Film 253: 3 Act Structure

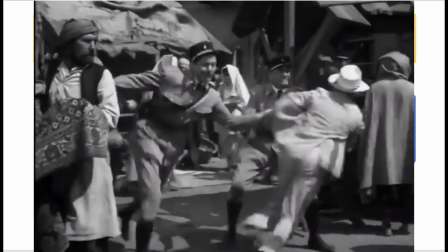Major characters are not introduced, nothing psychological, none of that sort of anti-realist approach to
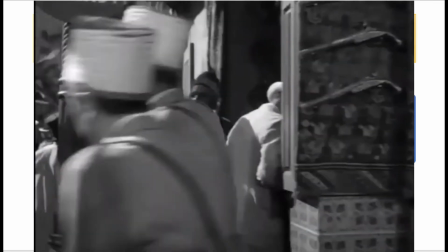lighting is present in this opening scene. It's just introducing us to the situation.
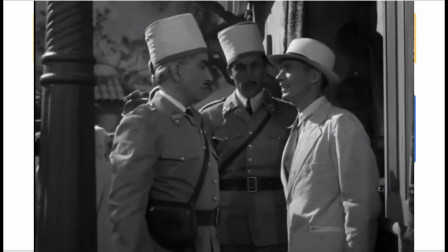I don't think I have them on me. In that case, we'll have to ask you to come along. Wait, it's possible that, yes.
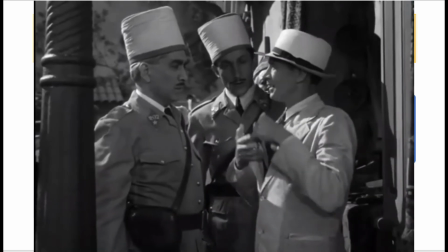Here we are.
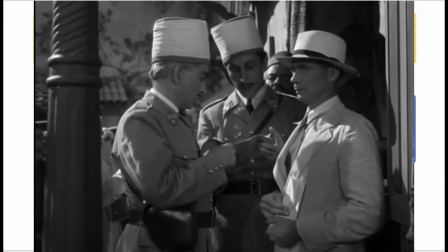These papers expired 3 weeks ago. You'll have to come along. Halt!
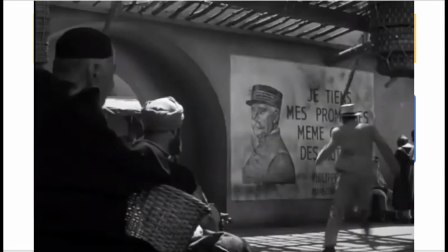Halt!
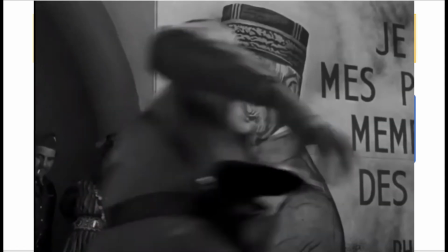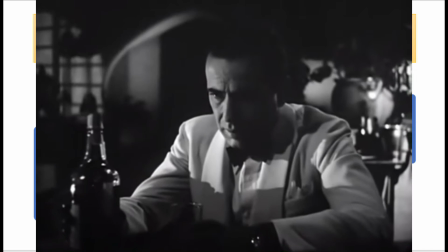However, in the Act 2, the scenes are becoming very expressionistic because it's about the internal
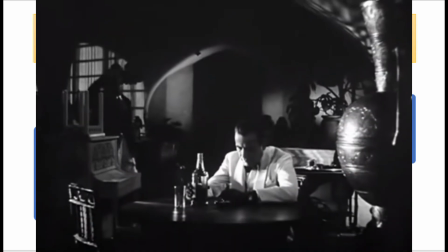reluctancy of the hero to be part of these acts. That is why in the second act, there's less realism
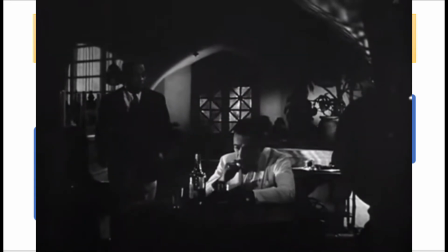and more expressionistic style being used.
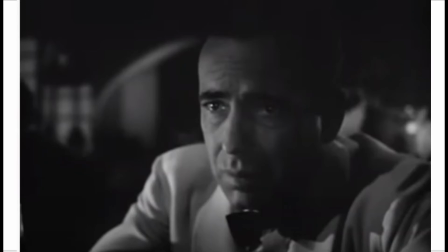However, if we look at the transition to the flashback sequence,
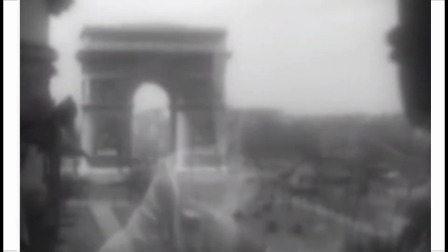we're going to see that again there is more realism because the scene is supposed to
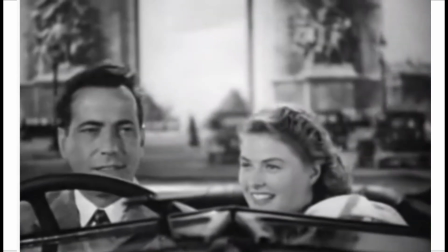explain the current situation, gives us some sort of a background. So again, wider shot,
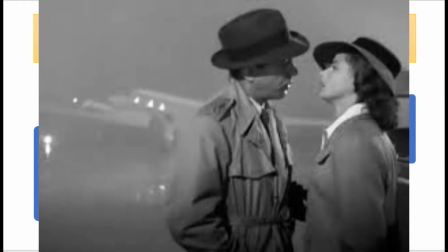daytime lighting, and so in some movies, the ending is going back to realist portrayal. Sometimes, like this scene in Casablanca, it's giving us still a foggy, surreal image.
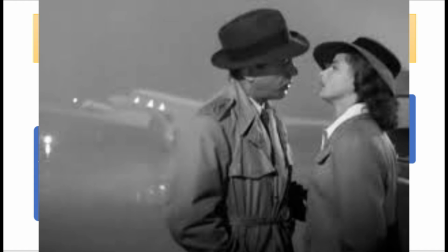It's different than the Act One and the Act Two. Is the style for the final act.
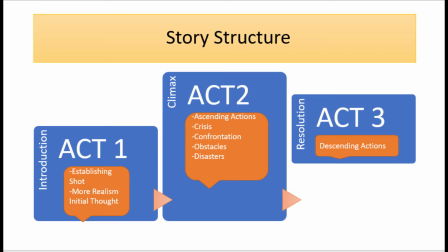It is in Act Two that usually the directors, because they have more time, introduce subplots that they eventually is supposed to support again the main line of actions in the plot line. Almost all Hollywood movies follow the same structure,
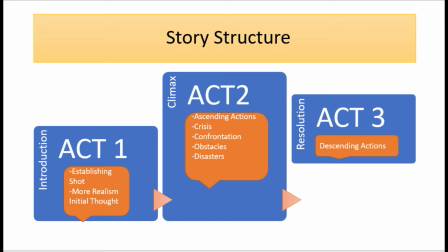but that doesn't mean that art movies do not follow or do not use three acts structures. If you've seen a movie such as Bicycle Thieves, for example, it's the same thing. It's introduced, we are introduced to the current situation,
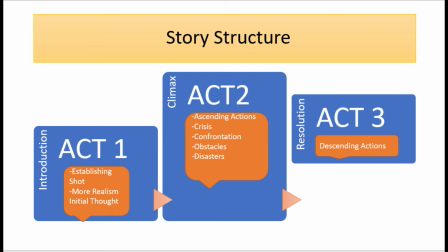the family business of the protagonist, and then we see the conflict. He cannot find a job because his bicycle is stolen.
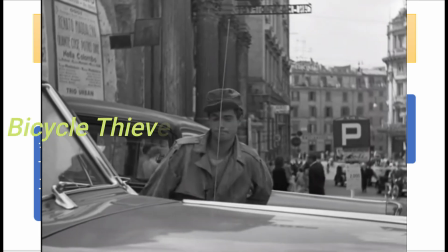So this is the time that we see the actions, and at the end, um, although there is no single resolutions,
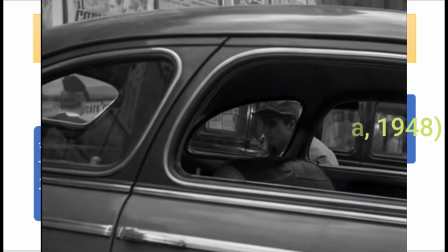but it's the time that we can see his son, the hero's son, is coming to understand his father,
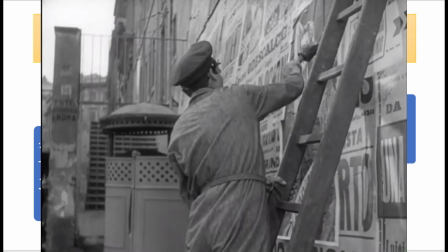is acceptance and forgiveness, although his father has done something bad, but because of the course of the action,
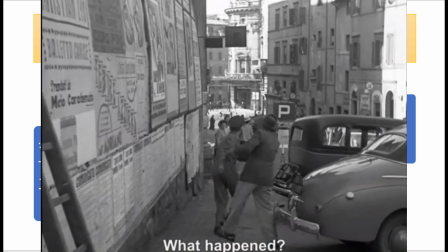the son is now understanding his father.
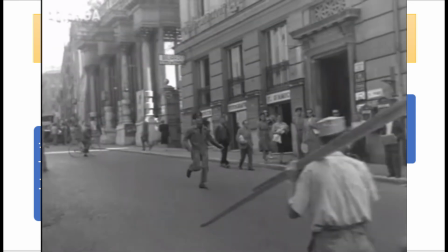So even films like of Italian neorealism,
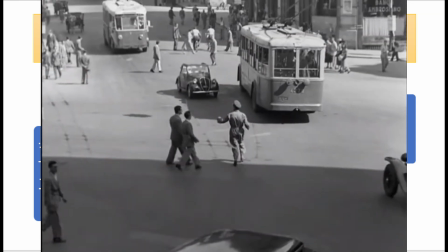films of Kiarostami, they still follow that line of thought.
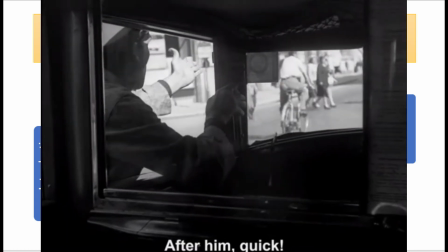They still think about the plot in three acts.
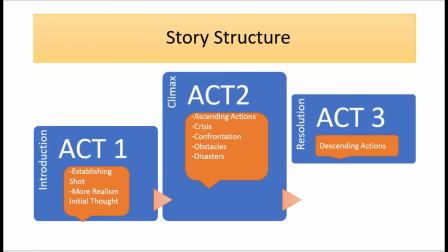Although there is no professional actors or famous stars in this film.
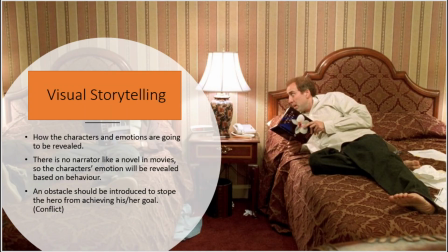Why is this important? Why three acts structure works? One reason is that writing for a movie is different than writing for a novel. A movie is a very temporal medium,
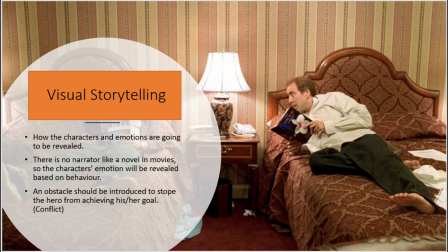and also it's limited to something like 90 minutes, 2 hours, and something. So it should be structured. Also, in movies, we don't have narrators like novels that would explain to us everything. We know that everything should be
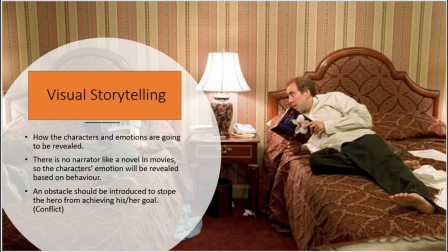introduced through the behavior of the characters and the visual style of the film, the mise en scène.